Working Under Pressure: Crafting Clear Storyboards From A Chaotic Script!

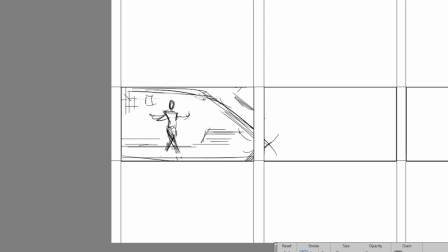Again, for some reason, I'm drawing Hoboken, New Jersey, even though I know that's not what it's supposed to be. I'll put some darker lines emphasizing the car in the foreground just to sort of pull it off the background a bit.
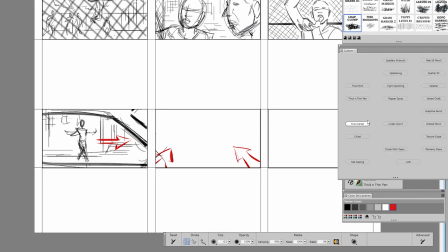Then the next shot will be the guy walking down the street. So it's a medium close-up I'm picturing of him yelling, championship, which I guess is what people who like sports yell. And as you can tell by these lovely little red arrows in the corner, I am imagining this shot as a push-in.
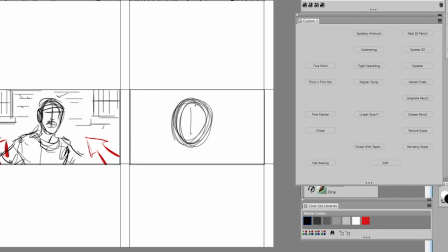Back to the guy in the car, shaking his head, not this year. Okay, for the final shot on this page, I want to catch the driver from the front, but I don't want him to be staring straight down the barrel because it's just a bit weird. But at the same time, I don't want a full 3/4. So instead, I'm simply going to swing the camera slightly around to the left.
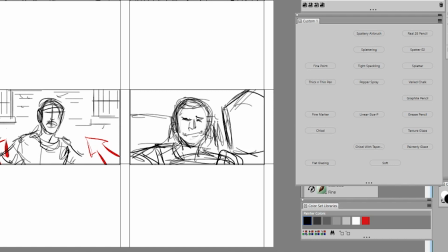In the industry, we call this a 7/8 shot. That's a little insider lingo for you kids. Try to keep up.
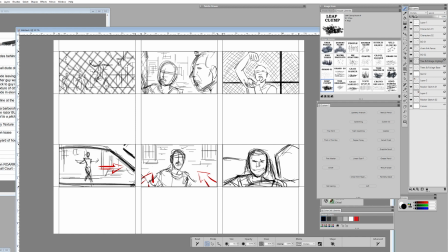Now, before we call it a wrap on this page, I'm gonna grab my chisel brush, in case you care, and revisit each of these frames. I just want to thicken a contour line for anything that I feel needs to pop off the background more, just to make it a little bit easier to read, because that's my job, folks.
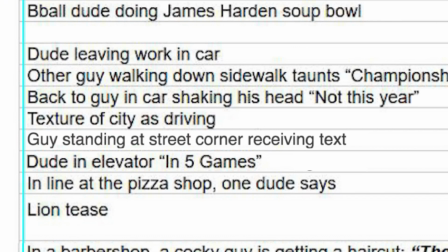Okay, so if you recall, the final shot in this little vignette was simply written as "Picture of city as driving."
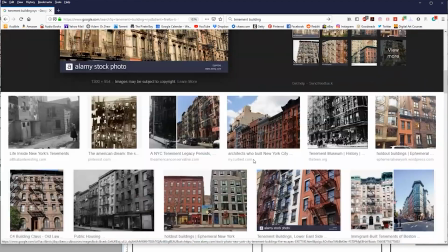A quick Google search landed me this nifty photo of a tenement building, which was conveniently taken from ground level.
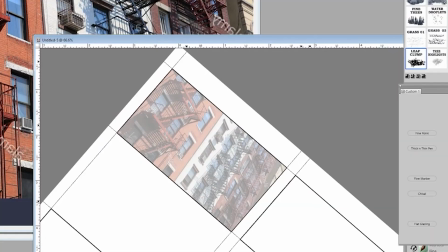So I'll simply flip the image so that it matches with the driver's approximate point of view, and boom, we just knocked out yet another shot.
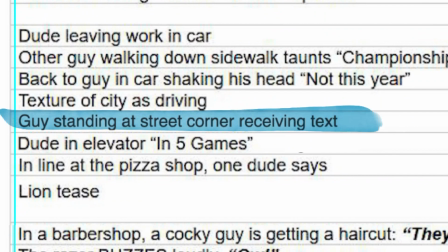Which leads us to a guy standing on street corner receiving text. I'm not going to overthink this one.
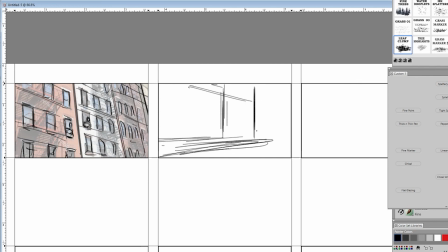I'll draw a wide shot of an intersection using the rule of thirds to drop the guy down here in the bottom third.
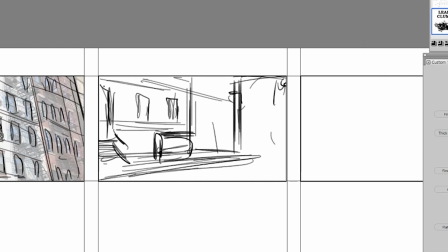Alright, looking down at the timeline here, I'm realizing this is starting to become a rather long episode. I'm walking a bit of a tightrope here because on the one hand, I do want these videos to be smaller,
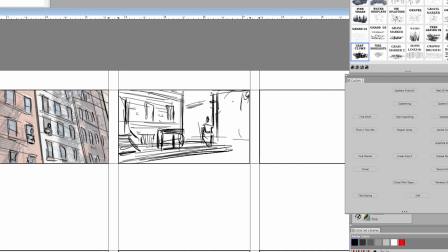but on the other hand, I'm concerned that they're beginning to feel a little too much like speed drawing videos.
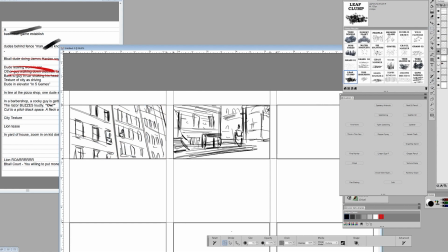I'm caught between trying to keep them down to a manageable size and trying to cram them with as much usable information as possible. So, I'm going to speed things up a bit, but I'll try not to fly past anything important. You let me know in the comment section below if you feel like I cheated you.
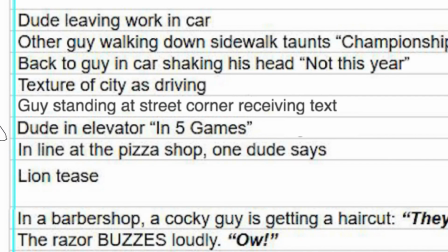Alright, the next shot says, "Dude in elevator," saying his line.
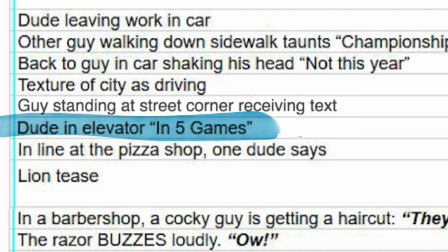Now, I know from having read the script that there are in fact two guys in this elevator, so that's what I'm going to draw.
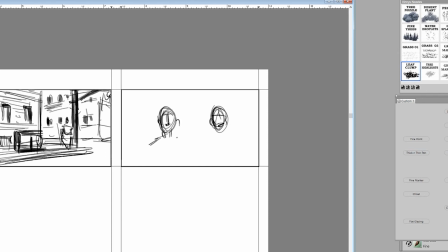I'm decided on a medium because the last shot on the street corner was wide, and it's always good to try to keep things visually interesting. There's a general rule of thumb in filmmaking that when you're cutting, whether you're cutting in or cutting out, as long as we're not talking about a match cut, you want to jump in at least 30%.
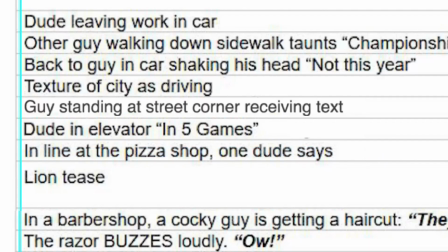And so the subject in frame should have at least a 30% change in size. Next up on the shot list reads, "In line at the pizza shop, one dude says."
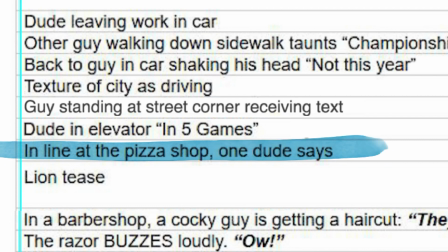Again, I know from reading the agency script that this vignette involves two guys arguing in a pizza shop.
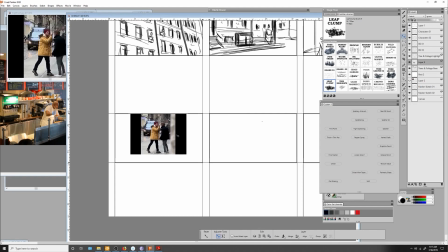So I found this random photo online of two guys who look like they're about to come to blows. As you'll soon see, I'm using it as a reference, but I'm not exactly tracing it.
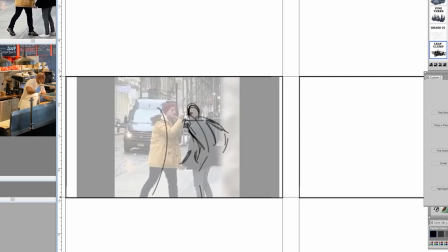First, I started by sketching out the gesture line that runs through both figures. This gives me the energy or flow that I want to capture. Afterwards, I'm sketching in the bodies, but I'm making subtle changes that will enhance that angry or threatening gesture line.
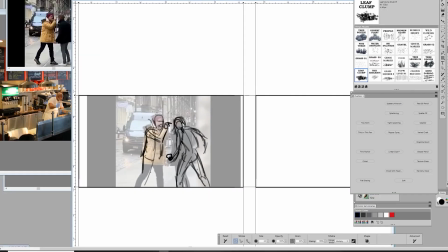Essentially, I'm trying to take the spirit of the pose, but enhance the body language a bit to better sell the idea that they're about to go at it.
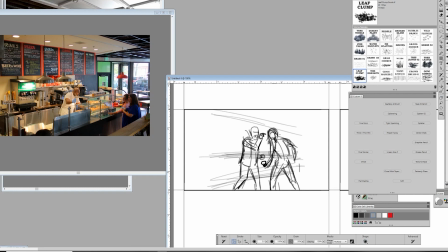And then, using a completely different photo I found, I sketched out a pizza shop around them. Now, the photo I found had the 3/4 angle I was looking for, but the camera was a bit too high. I want to keep this all at eye level so it feels more voyeuristic, like maybe we're one of the patrons about to watch this fight break out.
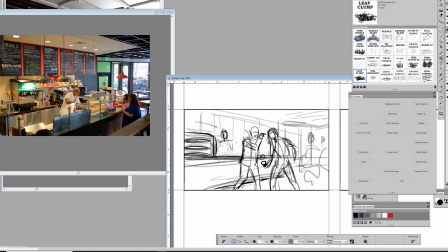But even though I can't trace the photo, having it up on screen while I draw gives me all the info I need to sketch in a convincing pizzeria.
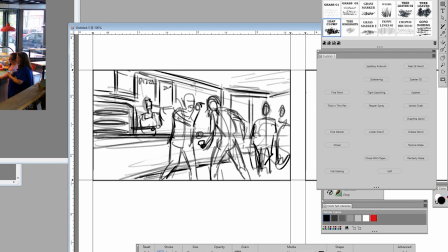And just to add a bit of drama, I'll toss in a couple of looky-loos here in the background.
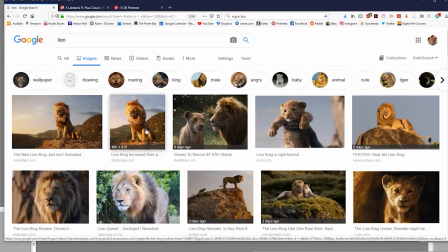At this point in the story, the director wants to kind of hint at where this is all going. So, we're going to just tease the MGM line.